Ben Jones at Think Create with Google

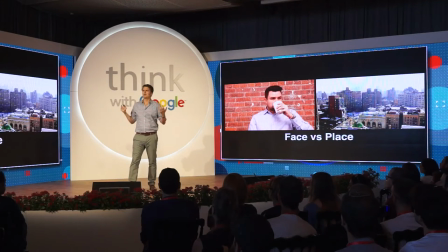So my team was sitting around. We went into agencies all the time, and we said, oh, you've got to make content.
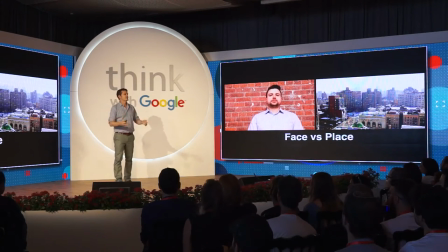People want content. You need to make it faster, faster, faster, faster. And I realized we weren't making any content. And I thought, that's not really fair of us to say, here are people with day jobs. You need to make much more content. And we weren't making any. And so we were working with an auto advertiser.
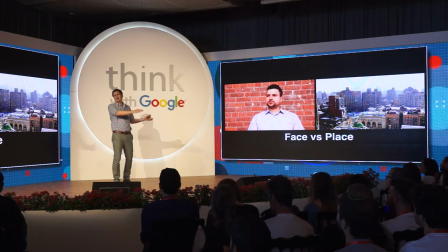They had a beautiful ad, had this gorgeous shot. I think it was shot in South Africa. Along the highway, incredibly beautiful landscape, and I thought every single person is going to skip that, right?
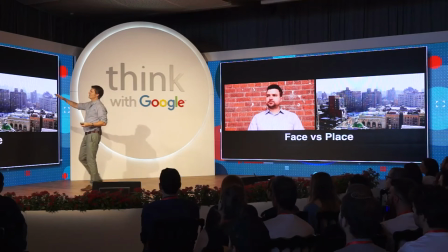They're going to skip right past it. And so we had this debate about whether we'd pay attention to a face longer or place longer. So this was our first experiment. This is Charlie. He's on our team. He's sitting. He's drinking a cup of coffee.
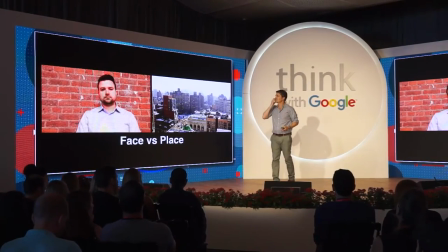He's just looking. He's just looking at the camera. He's not really doing anything. And this is out our designer's window in Williamsburg, Brooklyn.
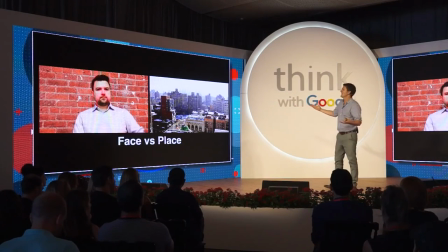And so we shot these things. As you can see, they're masterpieces of the craft. And we shot them on a phone, and we ran them on YouTube. And I said to this woman on my team, I said, just run them, you know, $100 on my credit card.
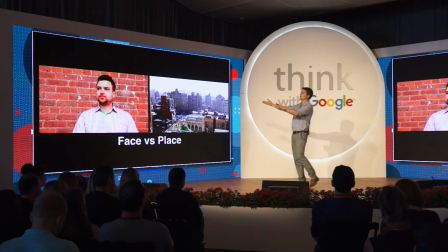I figured it'll take a week or 2 weeks to get $100. Like, who is going to watch this, really? We probably won't get anything. So she comes in the next morning, and she said, we got $350 of views last night and these two things.
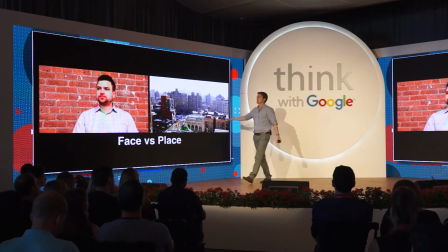And so then we had to cut it off. But our hypothesis was we would pay attention to a face longer, and we'd pay attention to a face longer on mobile, and so think about not opening your ad with a beautiful, long, slow tracking shot, even if it's of South Africa. That played out. So yes, we pay attention to face longer.
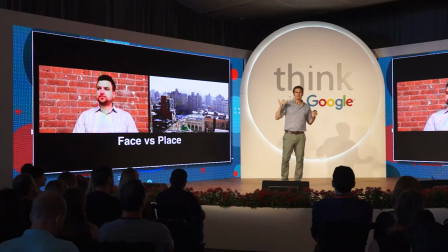Yes, we pay attention to face longer on mobile. But the other thing that we didn't understand is we were getting view-through rates that were 30-35%, which if you know anything about your own work, and please know something about your own work, those are spectacularly high.
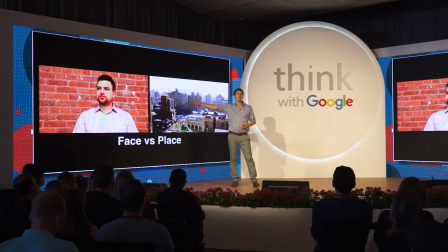They're better than most of the best ads that are out there. And it's this guy sitting, and he's drinking a cup of coffee, and he's looking at the camera.
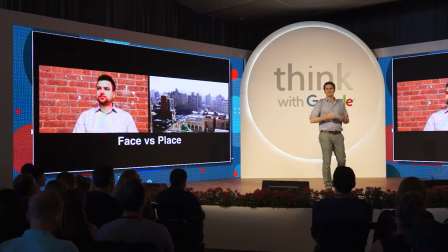There's no music. There's no plot. He doesn't do anything. And so we couldn't figure out what's going on.
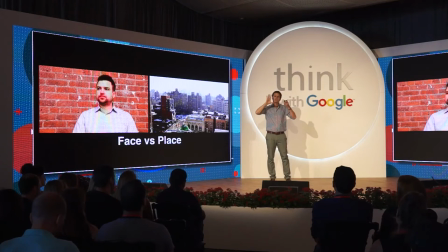So we did a second experiment, and this was about framing, about a woman looking straight to camera and then off to the side in sort of classic three-quarter profile.
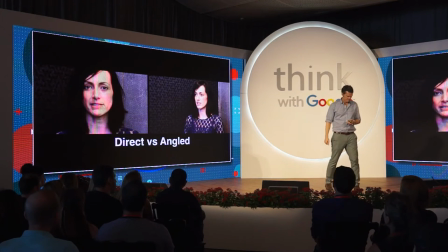And I shall have some peace there, for peace comes dropping slow, dropping from the veils of the morning to where the cricket sings.
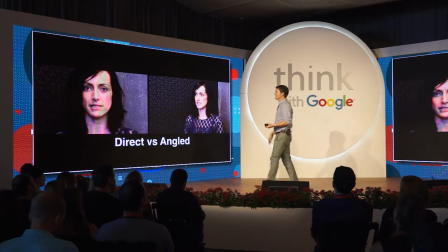So she's an Irish woman on our team, and I said, why don't you recite a Yeats poem, because that's a stereotype, and you know, whatever. But again, we ran it on my credit card, and we said, let's just see what happens. We'll pay attention to a face that's looking at the camera that's tightly framed as opposed to a sort of classic three-quarter profile,
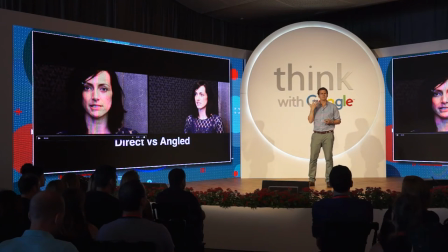and this makes sense to us intuitively, right? It's more intimate, it's more direct, we're used to that kind of address in the world of YouTube, but nobody had known, right?
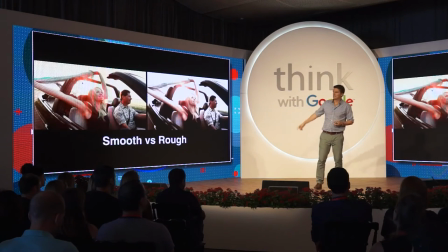Nobody really knew, we just sort of hypothesized. And then we did an experiment where we took a beautiful high-def clip of a couple driving along,
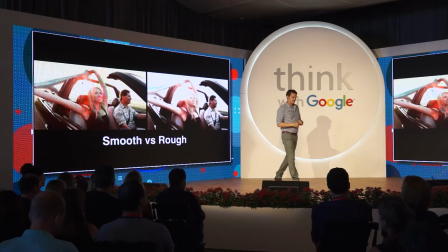and we roughed it up, and we put some visual noise in it to say, do we want the sort of pure high production value, or do we want something that looks rougher and like as if it were shot on the phone?
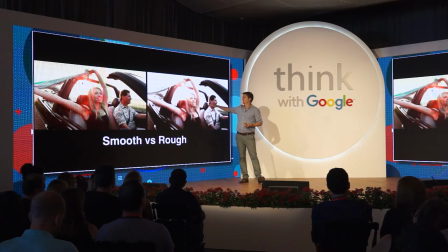On desktop, view-through was the same. On mobile, we preferred this version to that version. Again, we don't know.
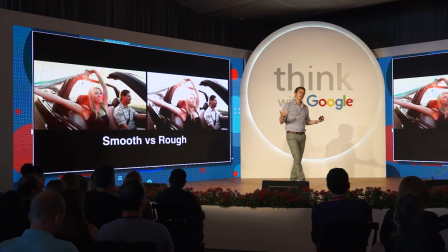We don't know why. Is it true with every piece of creative? No, it's not. It's this individual piece of creative. But again, it's a thing that we could explore. We could ask and answer a question.
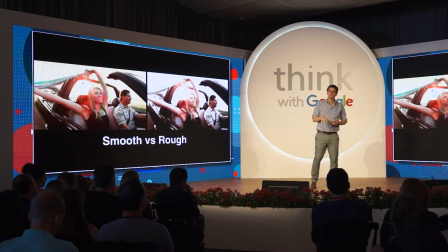And it was the beginning of a process of experimentation that has exploded over the course of the last year. So with that knowledge, we went to advertisers and agency partners, and we said, hey, let's figure out what's different in the world of mobile. How should storytelling change for mobile? And I think we've inherited a language of TV and film that's come to mobile, and now our viewing behavior has gone there, but we haven't asked the question, is this really how stories should be told? How should they change? What's different? We don't know. And it's impossible if you're a creative director and you're being paid $400 an hour to be the smartest person in the room to stand in front of your client and say, I don't have any idea how stories are changing for mobile, and I think that we should learn on your dime. Like, you can't do that. You have to be the person who knows, but we don't have to be the people who know. We can be the people who say, I don't think any of us know, so let's find out.